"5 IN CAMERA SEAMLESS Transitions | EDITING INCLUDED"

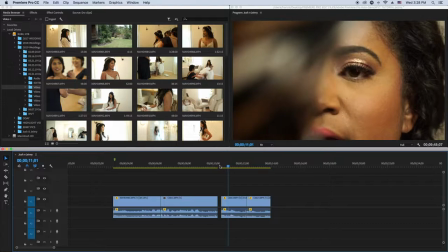3:57 okay so it looks better if you like just go to where it's just gonna
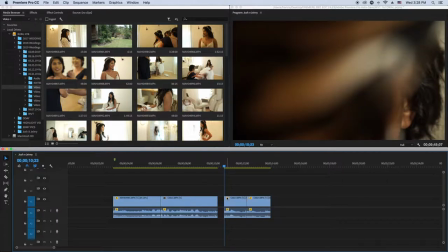4:03 look more natural when you go like to where is the thing is being uncovered other than showing the whole like you know process of it being uncovered and then so
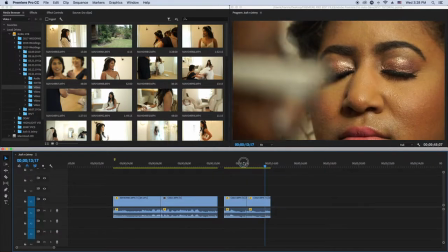4:16 so that transition right there is not connected is
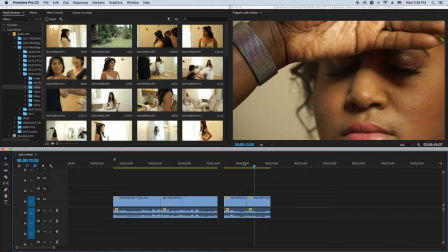4:21 not like it's not a continuous transition right here I just connected these clips together
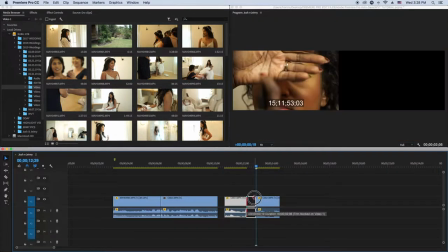4:28 because I wanted to make it you know seamless so like let's say she was trying to spray
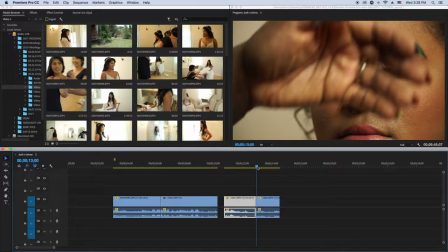4:34 but the spray wasn't coming out but at this part is where the spray started coming out so I found a little
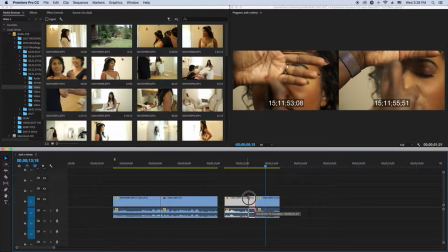4:41 clip to where as she as soon as she sprays I
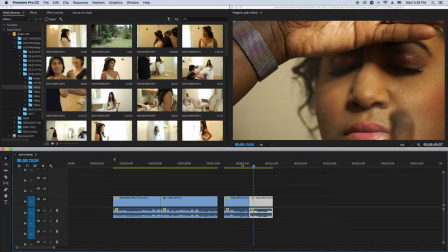4:47 connect this clip where the spray comes out so it goes like see like she sprayed it so it's all about
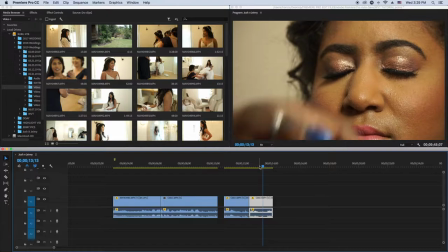4:54 how you transition it on how you connect the clip sorry so as we go here see how she walks by the camera
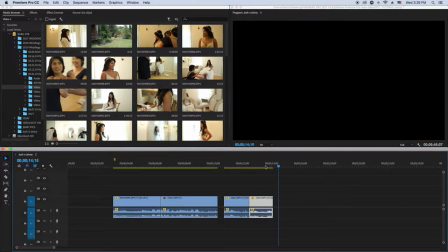5:02 so right that right there is a transition so that's the walk by transition she walks by the camera and I can put another scene right there and
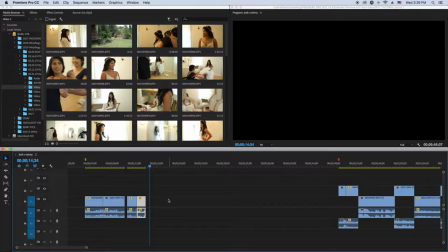5:11 go to like on the next clip you know that's not like you can connect clips so let's say she walks by right there so what I
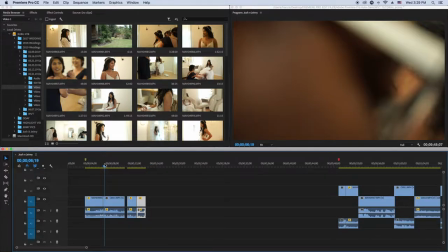5:20 can do is let's say we're trying to connect this this scene here so let's
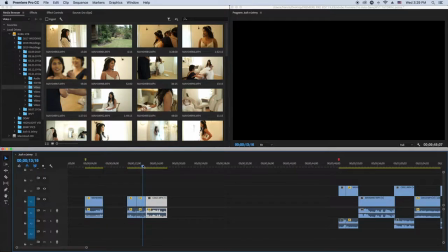5:25 say we move it here so when you go like that see
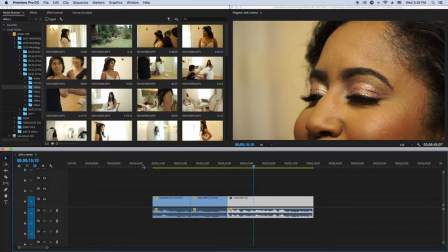5:31 how it also kind of like transitions properly but you have to do a little bit of editing here as to where it just connects like somewhere like
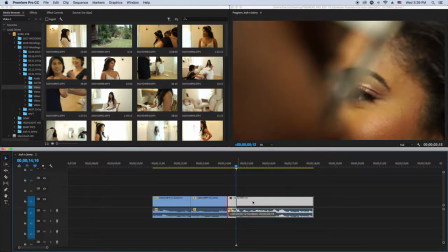5:39 right here so that way it looks seamless when it's all said and
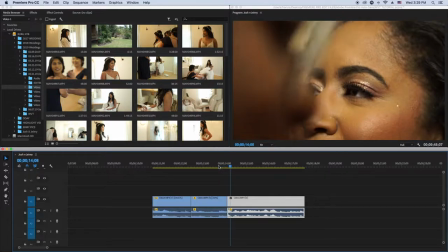5:44 done see that but this is not this doesn't make any sense here
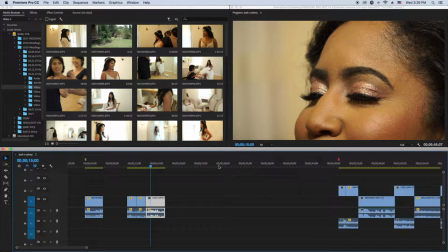5:50 putting my Voldemort sorry that scene doesn't make any sense so
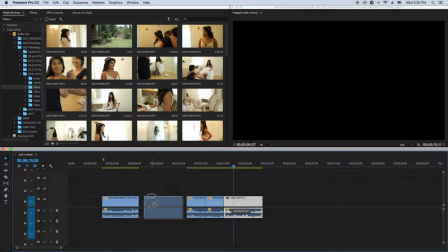5:55 you need to find a clip in the wedding that's gonna make sense for you to connect that so maybe like you find a different angle and you connect that clip to it okay
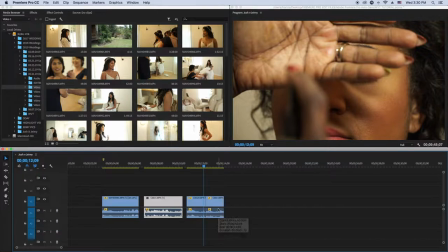6:07 guys so that's the walk by transition I do this a lot when I'm filming the bride like doing a makeup stuff or just anything she's doing or filming the groom whatever he's doing and then somebody just walks in front of the camera and that's the transition right there so
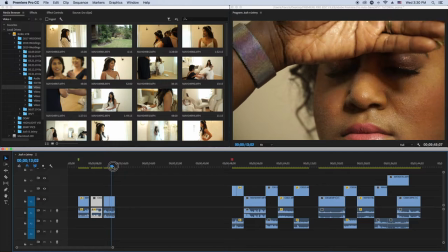6:26 that's called the walk by transition so every time when you're filming a wedding watch out for these
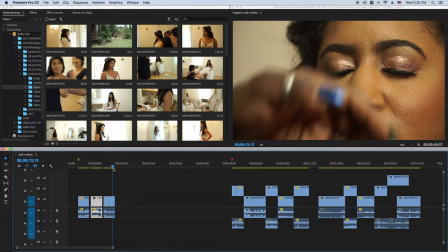6:34 happenings so don't get mad when somebody walks in front of your camera I mean it depends on what you're filming of course but if it's something like you're just filming the bride getting ready and somebody walks in front of the camera that's better because you can use that walk by as a transition
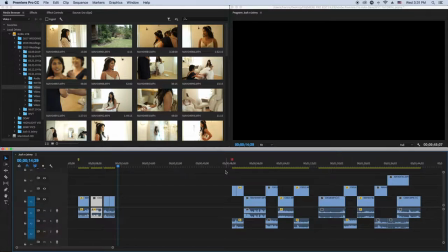6:50 to go into the next scene so that's number one guys the walk by transition so number two is I call this the war to war transition so yeah so
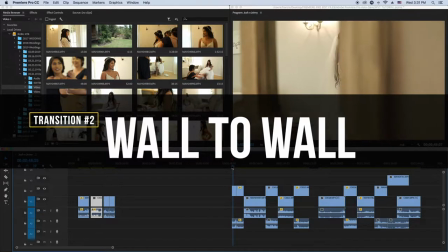7:00 let's see what the war to war does so
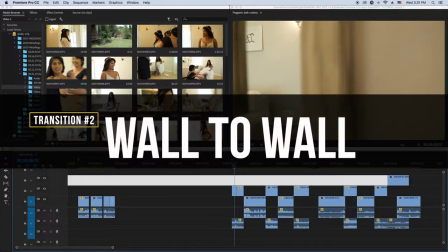7:04 the war to war basically you just see how you go from wall to wall and
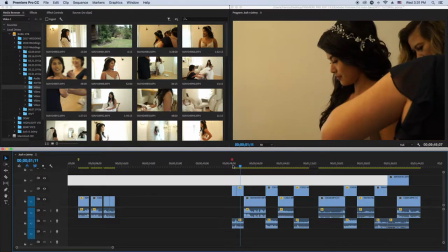7:10 you reveal the transition you reveal the other clip so